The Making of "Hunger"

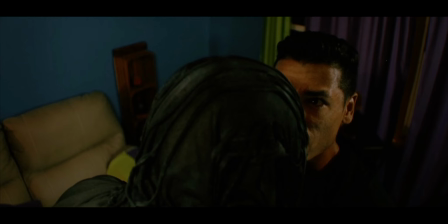(49:16)
He wore the outfit while JaQuinley was still getting makeup on. We only had the one day to shoot, so we needed to get as much done as we could. So while JaQuinley was getting on her makeup, we had someone stand in for her to at least get this shot. And then, of course, here we are with JaQuinley.
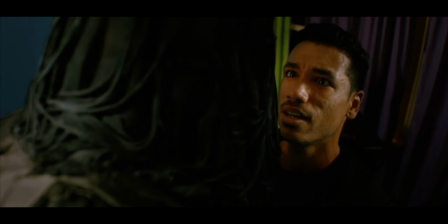(49:32)
And all of this was Lisa's work. She's doing all this fabulous work back to Joey's original shot.
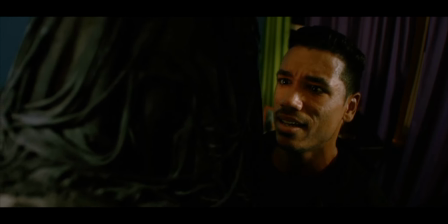(49:41)
She's teaching herself how to do all of these makeup tutorials, and that's incredible.
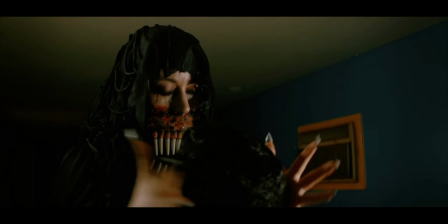(49:46)
It's crazy.
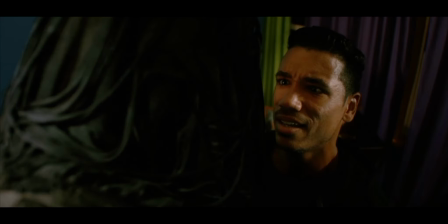(49:49)
And so for this, the roar obviously is a sound effect, but then I also added a little camera shake filter.
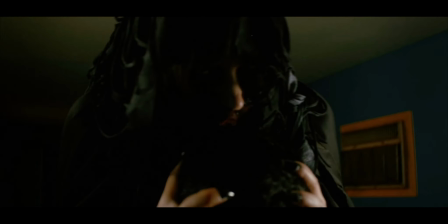(50:01)
And that crunch noise, if I remember correctly, actually is me biting into a pomegranate. There was pomegranates. I was eating a pomegranate, and it just had the craziest sounds.
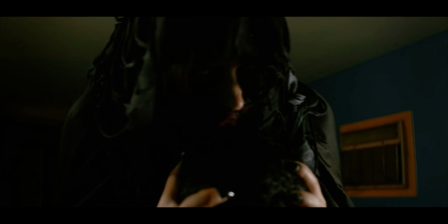(50:15)
And so I took 100 different bites of 2 different pomegranates and found ones that worked the best for this shot.
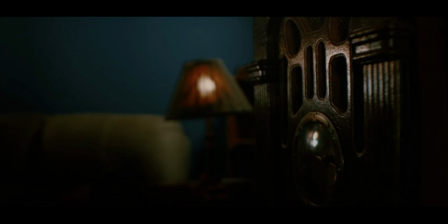(50:25)
All that crunching, that's all me squeezing and gnashing the pomegranate between my teeth.
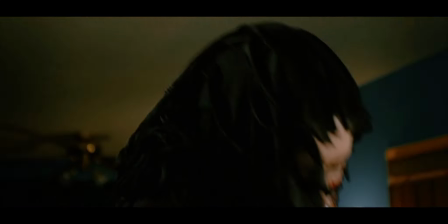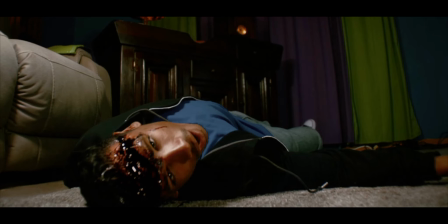(50:38)
So there's also Lisa's fantastic gore work with the forehead. What I realized is in these shots, the lights... hold on.
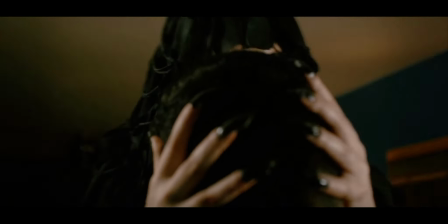(50:49)
These shots, they were flickering the lights while she was doing this. People were on the lights flickering them.
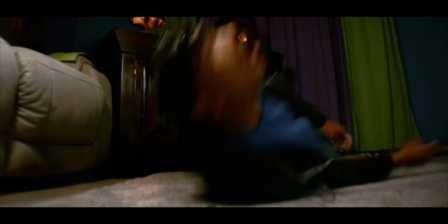(50:54)
But when we got to this shot, no one was flickering the lights.
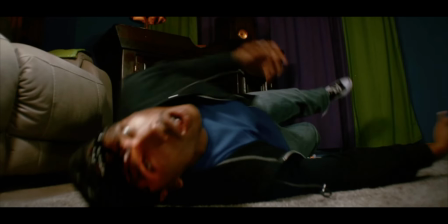(50:57)
And I realized that in the edit, so I have a flickering filter going on that brightens and darkens a little bit.
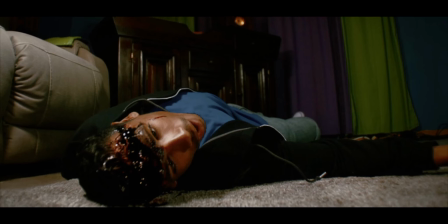(51:07)
But it's just a filter. No lights are actually turning on and off. It's just a brightness effect.
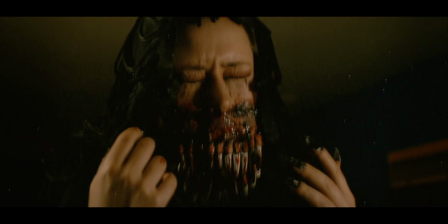(51:17)
And here, just because it was her close-up, I just wanted to get really, really grungy, so I like doubled the film damage effects.
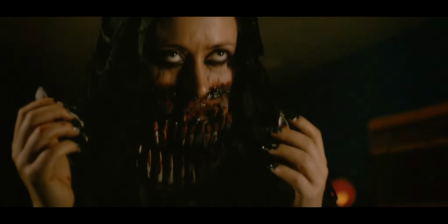(51:29)
The film's really jittery. It's really dirty.
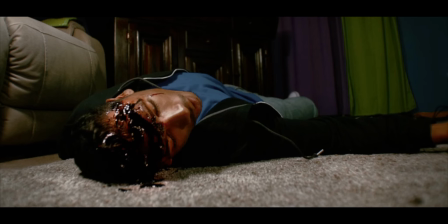(51:33)
We didn't realize that all the thick, visceral gunk would spill out of his forehead hole like that, but we went with it. And I don't know if that sound effect was from the film. I don't remember if we were rolling sound on this or not. Oh yeah, he does fall to the floor, so there was sound, but I don't remember if
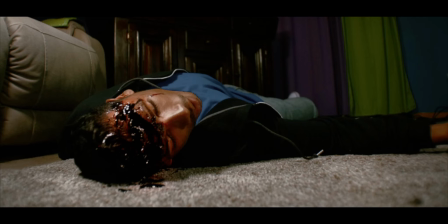(51:53)
the gorish sound was recorded on set or if we did something ourselves.
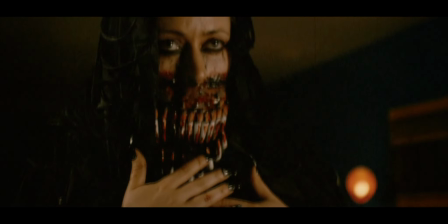(52:06)
And there I use like a fisheye effect where I actually stretch out the footage and warp it right where her open mouth is.
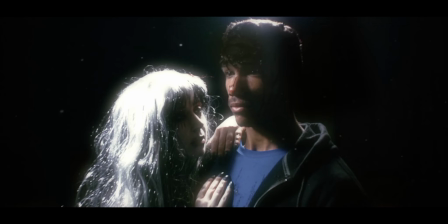(52:23)
So this was with my one little LED light. I use these little Viltrox, like $30 lights. They're small, so they don't produce soft lighting, soft shadows, unless you want to bounce them off something. They're bicolor, but I put it on the coldest temperature, 5600.
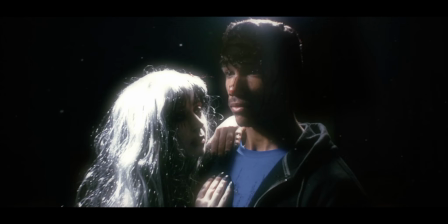(52:43)
And if I brightened up the image any, you would see the light pole in the background right behind them, but I put it directly behind them, lifted it all the way up out of frame and pointed it down on them, and did a bunch of other filters to exaggerate the brightness and to give it a glow. Like,
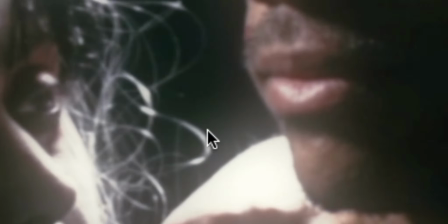(52:59)
look at the glow like right above her hand, all of this glowingness. Look at all around her hair, there's all this glow.
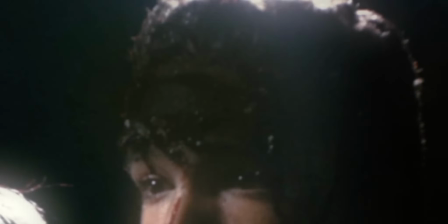(53:08)
Here there's some glow too. So all that is filter.
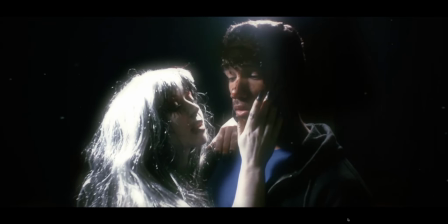(53:14)
And there's this pixie dust filter that I added to make it more magical.
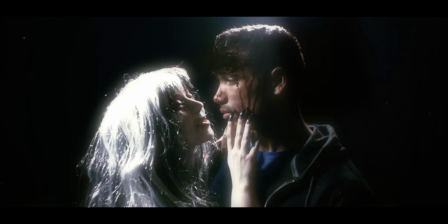(53:23) Now we can be together forever.
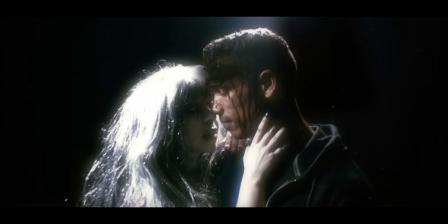(53:30)
And then I ramp up the pixie dust and make it a little bit more chaotic as she's pulling him completely into the underworld as they fade out into the underworld. And this music here, also from Artlist, I downloaded all these 80s sounding music from Artlist, and I would put it on my iPhone and pop my headphones in, and I would just listen to it throughout the day and just listen to all these songs and try to imagine what scenes they could best be used for. And when I heard this song, the moment I heard this song, I said, oh my God, this would make an epic ending song. And it just from as soon as I heard it, I just knew. I secured it. I said, this will be the final music. Everything from
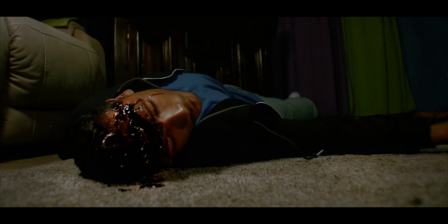(54:21)
after the last screech. And all the blue, this is...
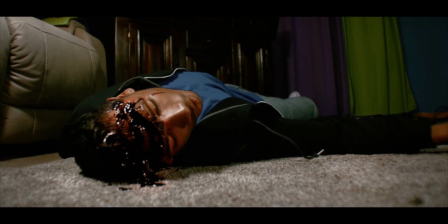(54:28)
Right now it's playing. I said this. It sounds sad. It sounds mournful.
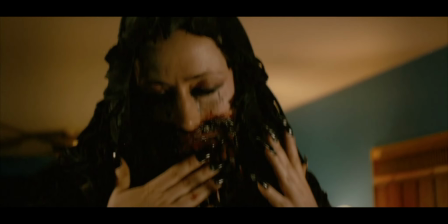(54:34)
It sounds a little scary as well. There's a creepiness to it, but it also sounds sad. And it was just everything that I thought that this scene was about. So it's here.
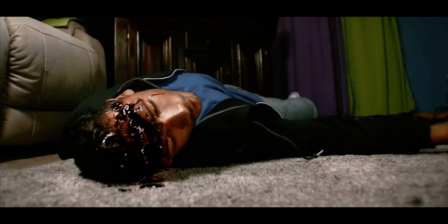(54:44)
It's playing. Yeah, I
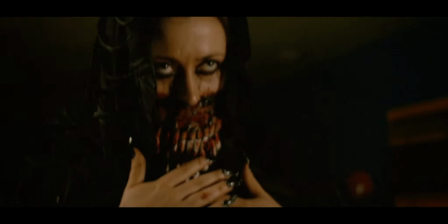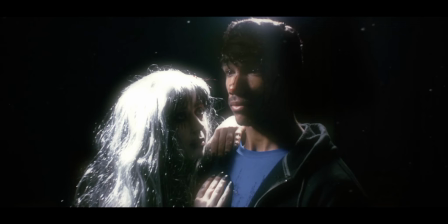(55:01)
and I timed the next little piece of the song that's new, the I don't know.
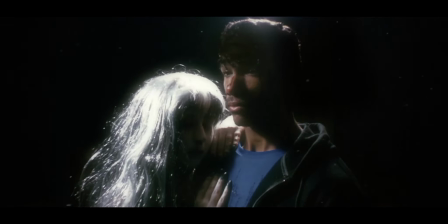(55:08)
I said, well, when that happens, that'll be when we fade up and see what they look like in the afterlife.
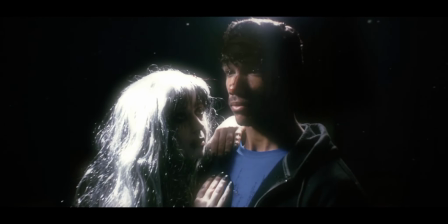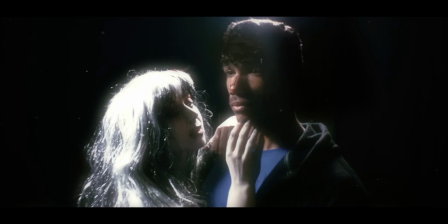(55:22)
Love it.
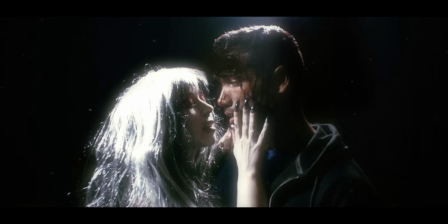(55:26)
And then of course the yep, I'm gonna sing on this little commentary track. I was like, that's gonna be when it fades out to the credits. Oh yes.
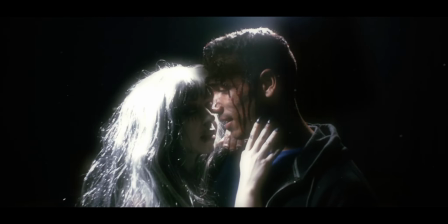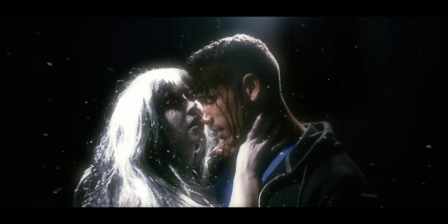Yep, it's great. Went for a simple title at the end there. We've already seen what the movie was called.
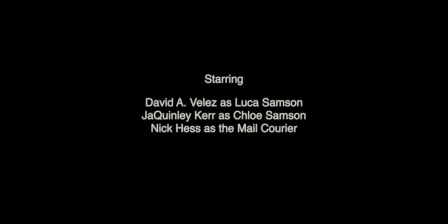(55:55)
I wanted to go simple. All of this text I wanted to be super simple. I was kind of thinking of the credits of the original Nightmare on Elm Street. The font was a little bit more wobbly and looking, but still I was going for that simple text. Granted, the drums are a little bit modern coming up here, but I still think it works all really well.
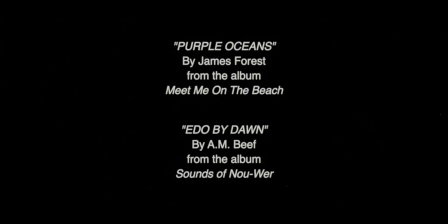(56:33)
Yeah, just kept it very simple, and all that music was from Artlist. It doesn't say it's Artlist, but that's what all of this is from Artlist. And Artlist has albums, so when it says from the album Meet Me on the Beach, yeah, they release entire albums, and you can download the entire album. You can download one song, 2, 3, several, whatever you want to do.
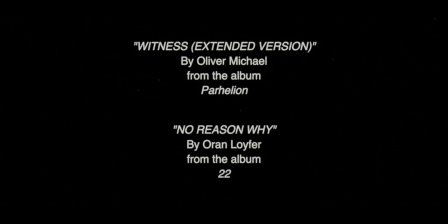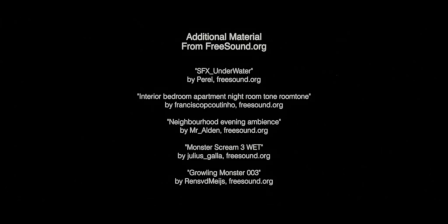(56:58)
I don't know if this is I guess it's sometimes necessary. Yeah, some of these sound effects from Freesound do say like you can use it with, as long as you give us credit. So I put them. I don't know how you really do credits, so I just straight up
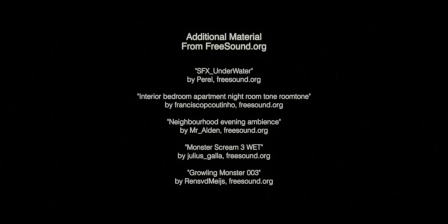(57:16)
just present the exact file name as it was listed when I downloaded it, and
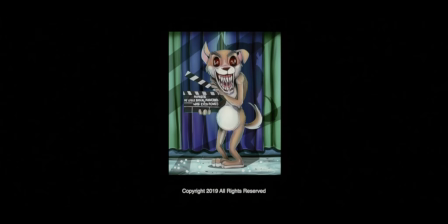(57:33)
there's that. They always have a custom artwork at the end, which is so cool.